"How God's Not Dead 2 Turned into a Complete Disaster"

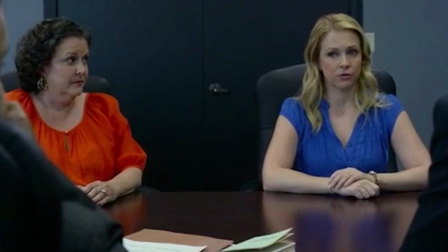While she makes the initial decision not to say sorry for, uh,
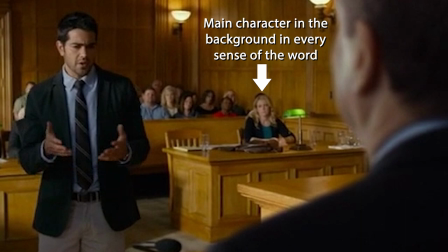uttering the name Jesus, we don't get to see her fight her own fight, and thus Christians never get to live vicariously through her like they do with Josh.
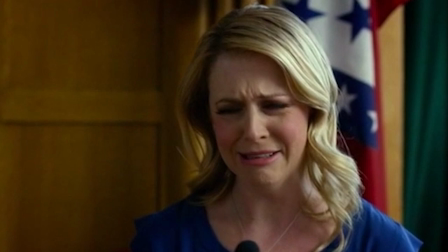Even at the climax of the story, all she does is sit there and cry while Tom wins the day by verbally abusing her for her own good in a ploy she's not even in on. Making your hero this kind of impotent non-factor is just fatal,
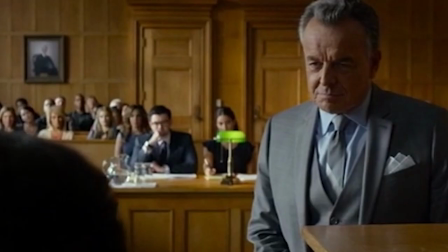and the fact that this movie pit someone as blah as her against a dull villain like Cain accounts for a lot of why it's so boring.
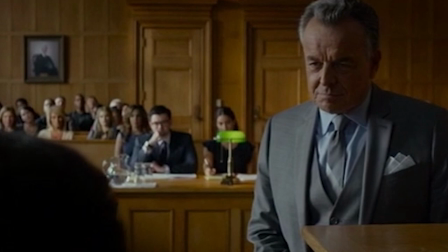As a wise man once said, you might not have noticed this made you bored, but your brain did.
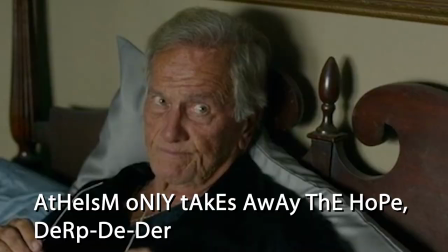I guess there's nothing too fatal about the rest of the characters. Pat Boone was annoying and said obnoxious things about atheism, but that probably served the movie well.
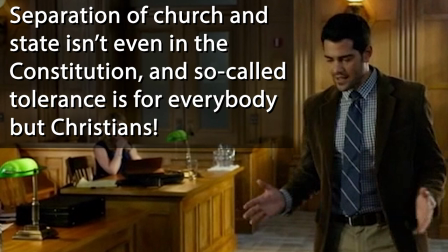For a non-believing outsider, Tom is distractingly quick to spew evangelical activist his catchphrases, but I imagine that goes right over the intended audience's heads. And while Brooke made me feel disappointed in the actress from the Goldbergs, that's neither here nor there, so let's move on.
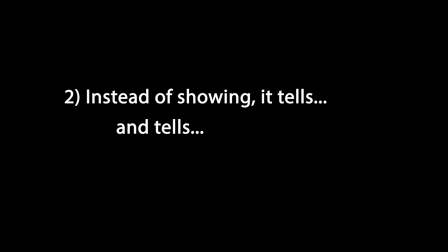Number 2. Instead of showing, it tells, and tells, and tells.
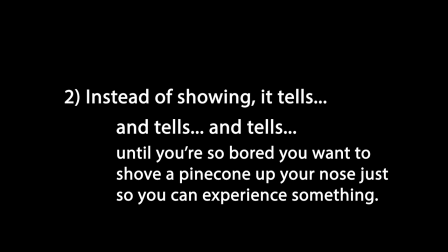Until you're so bored you want to shove a pinecone up your nose just so you can experience something.
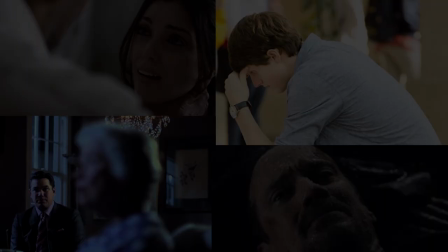Now, this is pretty basic, but it's a core problem with this movie as it goes on.
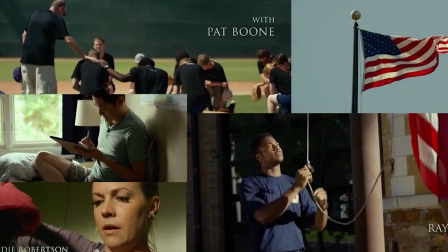I mentioned last time that God's Not Dead 1 was essentially a montage of emotionally evocative scenes, and this one starts in much the same fashion, communicating its point through imagery and insinuation, which is what Christian propaganda does best.
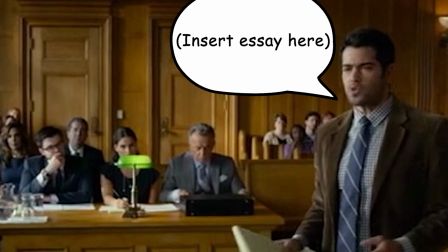But as the movie unfolds, it drifts away from that strategy and toward an artless practice of just writing the filmmaker's opinions into the mouth of characters. In fact, the entire more than second half of the movie pretty much just uses the trial as a platform for characters to deliver long,
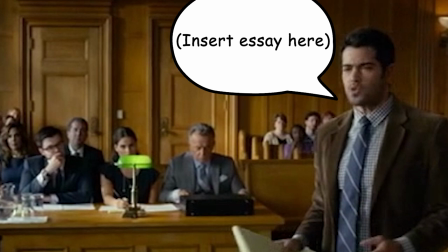editorializing sermons about whatever peer flicks thinks about church and state and the role of Christians in public life. Now, I'm sure evangelicals might find some of it satisfying, but there are a couple problems here.
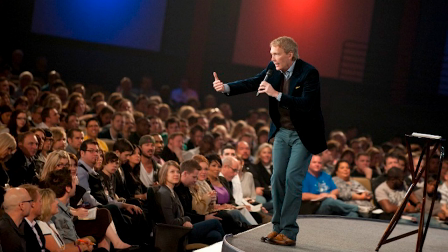First, lectures are never as fun as movies, and if Christians were actually interested in sermons, they could always just start paying attention in church.
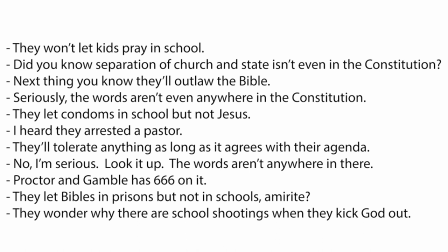And second, the courtroom scenes don't deliver anything different from the talking points Christians have already been repeating to each other for years, so they really don't bring anything new to the table.
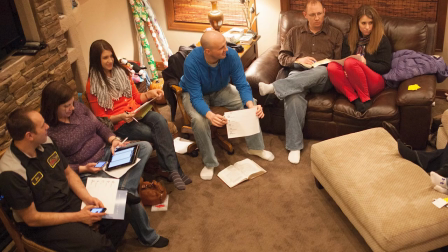Seriously, the end of this movie feels like I'm a kid again,
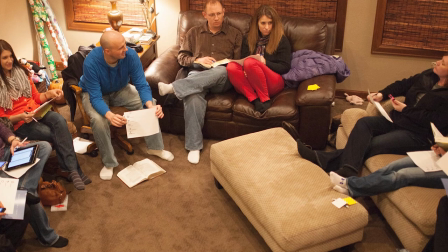listening to adults from church sit around in the next room griping about prayer getting taken out of schools and separation of church and state not being in the constitution.
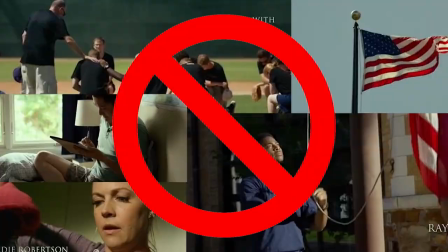So why would anybody pay to hear characters say it in the same way in a movie?
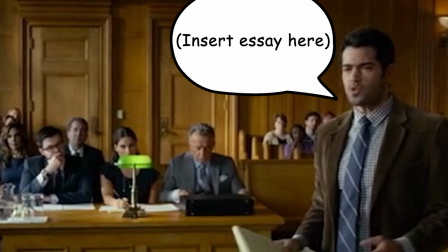If you're going to forsake cinematic artistry and take the lazy path of having characters just talk, they'd better say something really punchy and insightful, or you're going to lose your audience in a hurry.
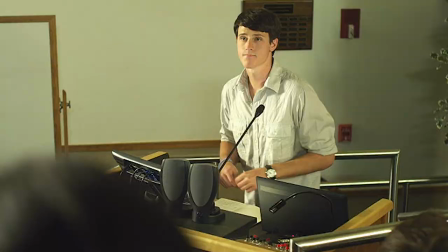Now yes, God's Not Dead 1 had its debate scenes, but these were concise, superficial,
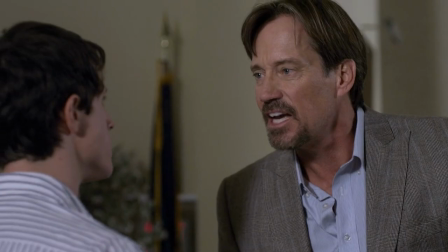and spread out among other scenes, and they were mostly there to contribute to the escalating tension between Josh and Radisson that was the real source of drama.
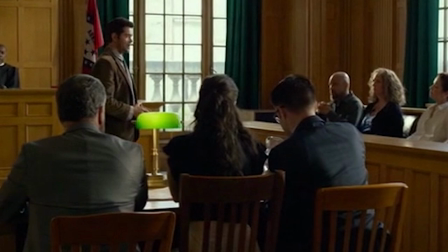By contrast, this movie parks on its presentations for way too long and makes their substance the central point of the conflict.
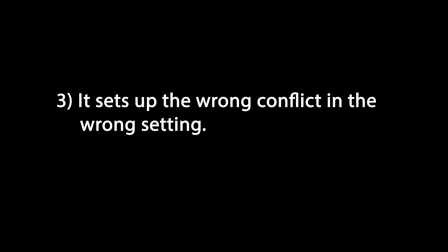But this is already bleeding into the next problem, which is... 3. It sets up the wrong conflict in the wrong setting.
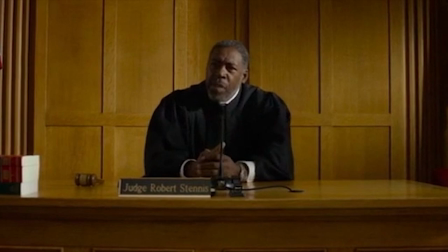Now, at a glance, this might sound backward. After all, a courtroom drama seems like a natural setting for a movie like this, right? The God's Not Dead movies are all about Christian persecution.
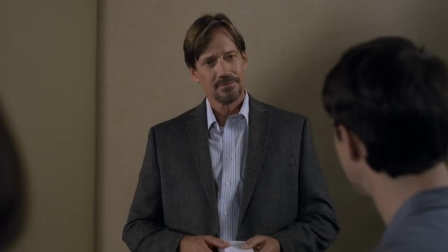So you see mean Professor Radisson making people write God is dead and abusing the guy who won't, and you're like, that's not right.
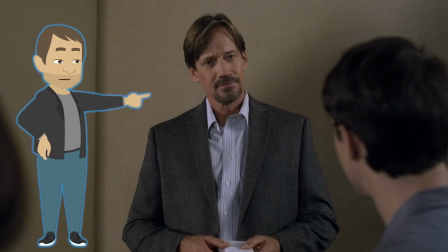Somebody should stop him.
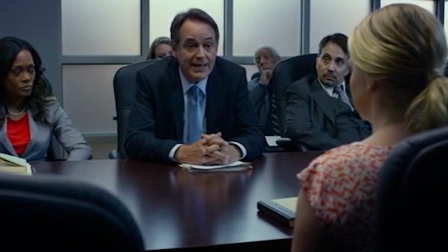You see a teacher facing legal retribution and the loss of her job just for saying Jesus in the classroom, and you're like, hey, those lawyers shouldn't do that.
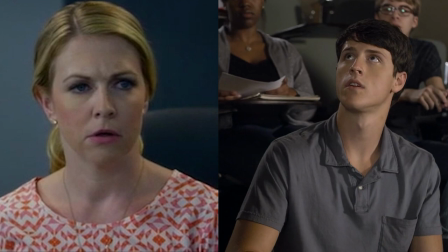The dramatic tension comes from seeing a good person put in an unjust situation, if you buy into the premises of the movies, that is, and wanting to see it made right.
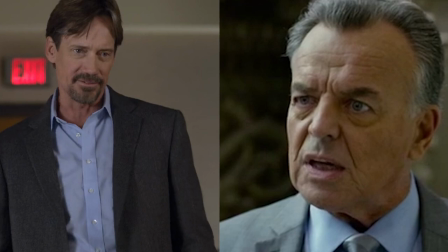And since part of what's so galling is that bad guys are acting with impunity with a law on their side, it seems like the natural way to make it right is to take them to court,
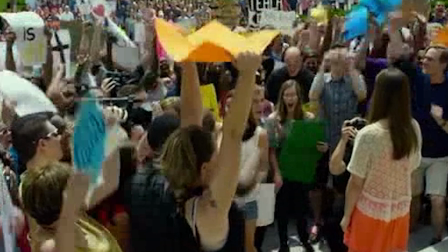explain why what they're doing is wrong, and fix it. Intuitively, it makes sense.
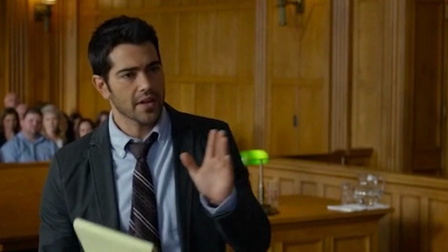But I'd argue that taking this route basically doomed this movie from the start by putting it in a position where it had to make an explicit argument for what Christians should be allowed to do in the public sphere.
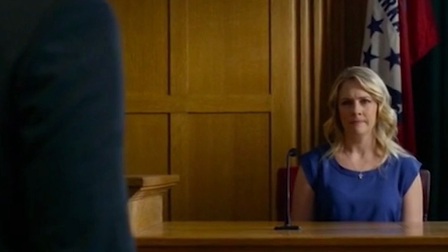Now, you might think that's what this movie would want to do. and in fact, since it's ostensibly addressing the legal rights of Christians in real life, that would seem like the whole point.
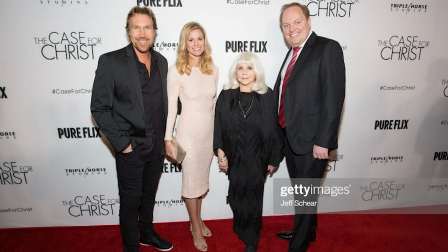But here's the thing, the filmmakers, like most evangelicals who make these kinds of arguments, are totally full of s**t. And I'm not just saying that as an insult. I'm pointing out a simple fact, which is that there's a huge disparity between what they're pretending to argue for,
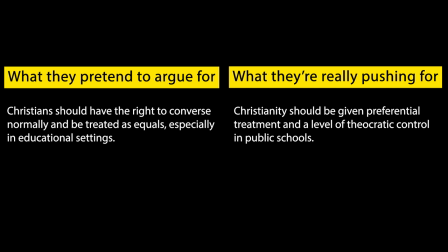which is that Christians should have the right to converse normally be treated as equals, especially in educational settings, and what they're really pushing for, which is for Christianity to be given preferential treatment and some measure of theocratic control in public schools.
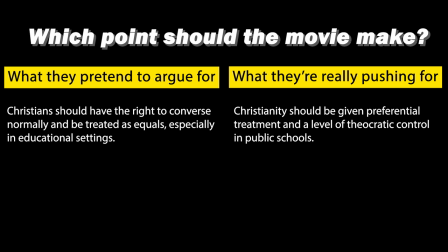This presents them with an impossible dilemma. On one hand, they can argue for the right to do the first thing, but they gain no ground by winning this argument, since we already agree with them about this point and the whole conflict is imaginary.
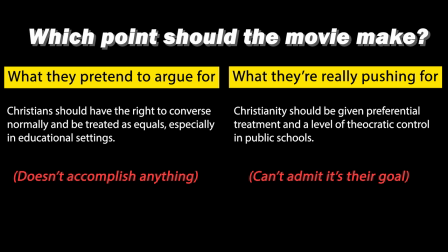On the other hand, they can argue for the second, but they know they can't just come out and demand this, which is why they try to pretend they're arguing for the first thing to begin with. So, fleshing out actual hypothetical arguments on the big screen is a dangerous game for them.
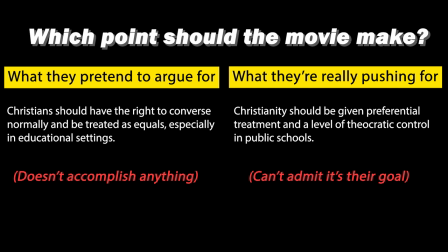Part of the genius of God's Not Dead One, and yes, something inside me died when I said those words,
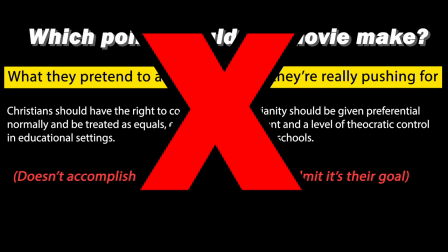is that it bypassed this problem by not arguing anything about persecution.
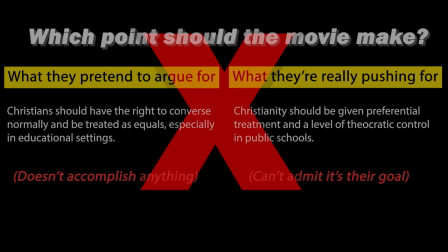The central question was not whether Professor Radisson should have been able to treat Josh the way he did.
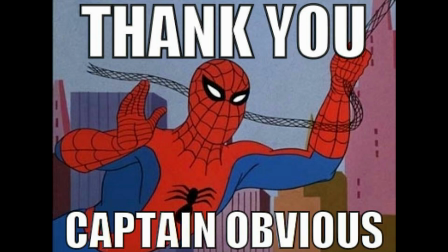Everybody knows he shouldn't have. In the real world, practically any college, government institution, or even real-life atheist would have agreed from the start that he should have been fired and or sued, so the filmmakers would have gained no ground arguing against the pretend persecution they were depicting.
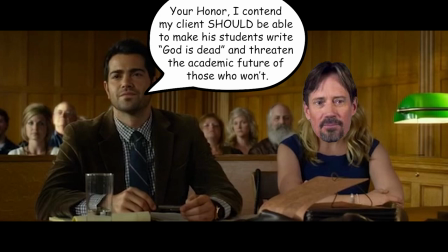Even worse, staging a proceeding in which his behavior came to light and was widely defended would come off as so absurd that the movie would risk revealing how full of s**t it was. Thus, it just avoided putting itself in a position of having to answer this question to resolve its main conflict,
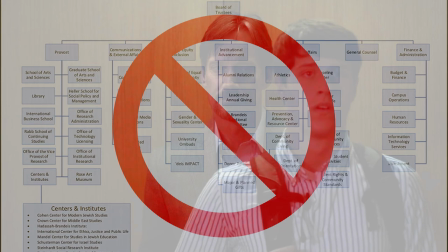and it did this by simply pretending that any of the institutions that would have thrown Radisson on his a** for his behavior simply didn't exist.
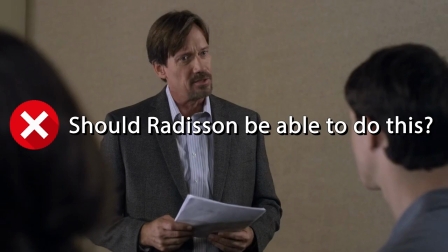This provided the ongoing specter of persecution without forcing the movie to resolve the fruitless question, should Radisson be allowed to do this?
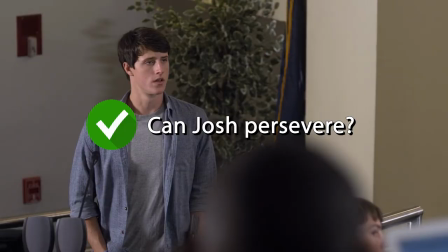Instead, its dramatic focus was on the question, can Josh persevere, and on the promised satisfaction of watching him stand strong in his faith.
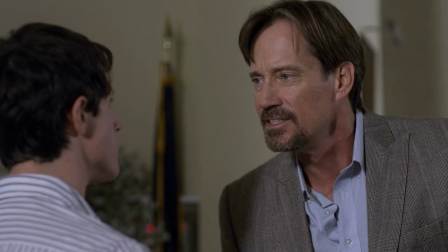This creates a narrative Christians can really enjoy, and it keeps the story from getting tangled in the logical contradictions that comes from a premise that's nonsense.
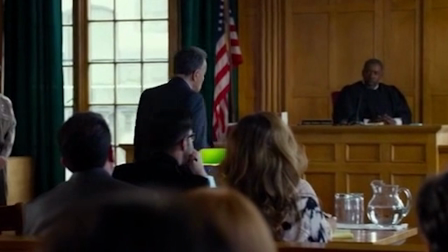God's Not Dead 2, however, chose to show its fantasy persecution scenario being exposed to the public calling for a resolution in court.
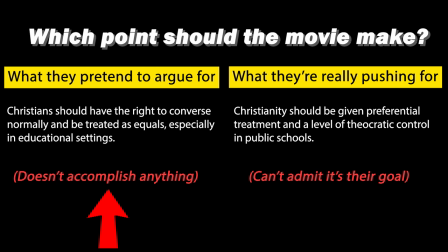When it did this, it was forced to choose between fruitlessly arguing against non-existent persecution, or actually owning its real agenda. The fact that the filmmakers wrote themselves into this position is baffling to me, and it seems that they, by necessity,
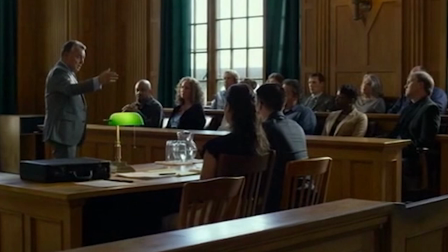reacted by spending the prolonged courtroom time they'd given themselves trying to dance around the issues they'd brought to the surface,
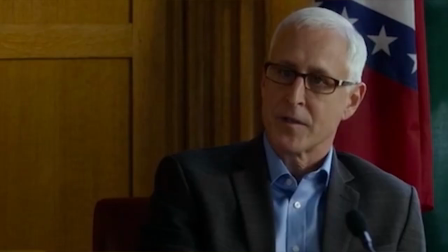leading to a main conflict that ran all over the map so aimlessly that it lost any dramatic focus and totally derailed the movie. This leads us to the final point, which is… well, 4.
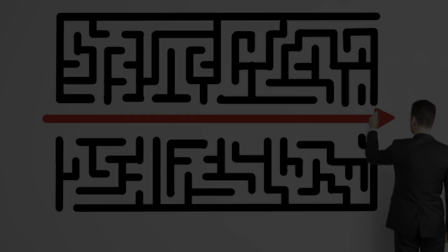The entire conflict ran all over the map so aimlessly that it lost any dramatic focus and totally derailed the movie.
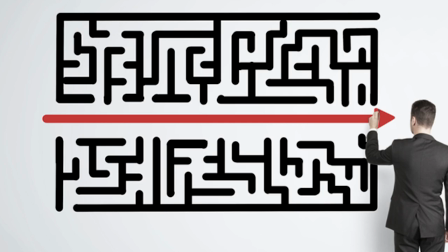The most remarkable thing about the resolution of Gods Not Dead 1 was its simplicity.
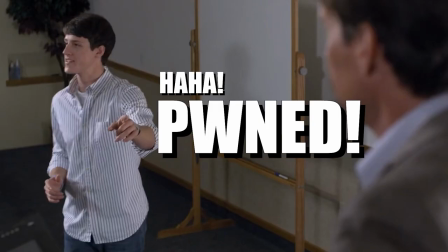Yes, it had its debates, but they were nothing more than a plot device that allowed Josh to win little victories while pushing Radisson to the breaking point.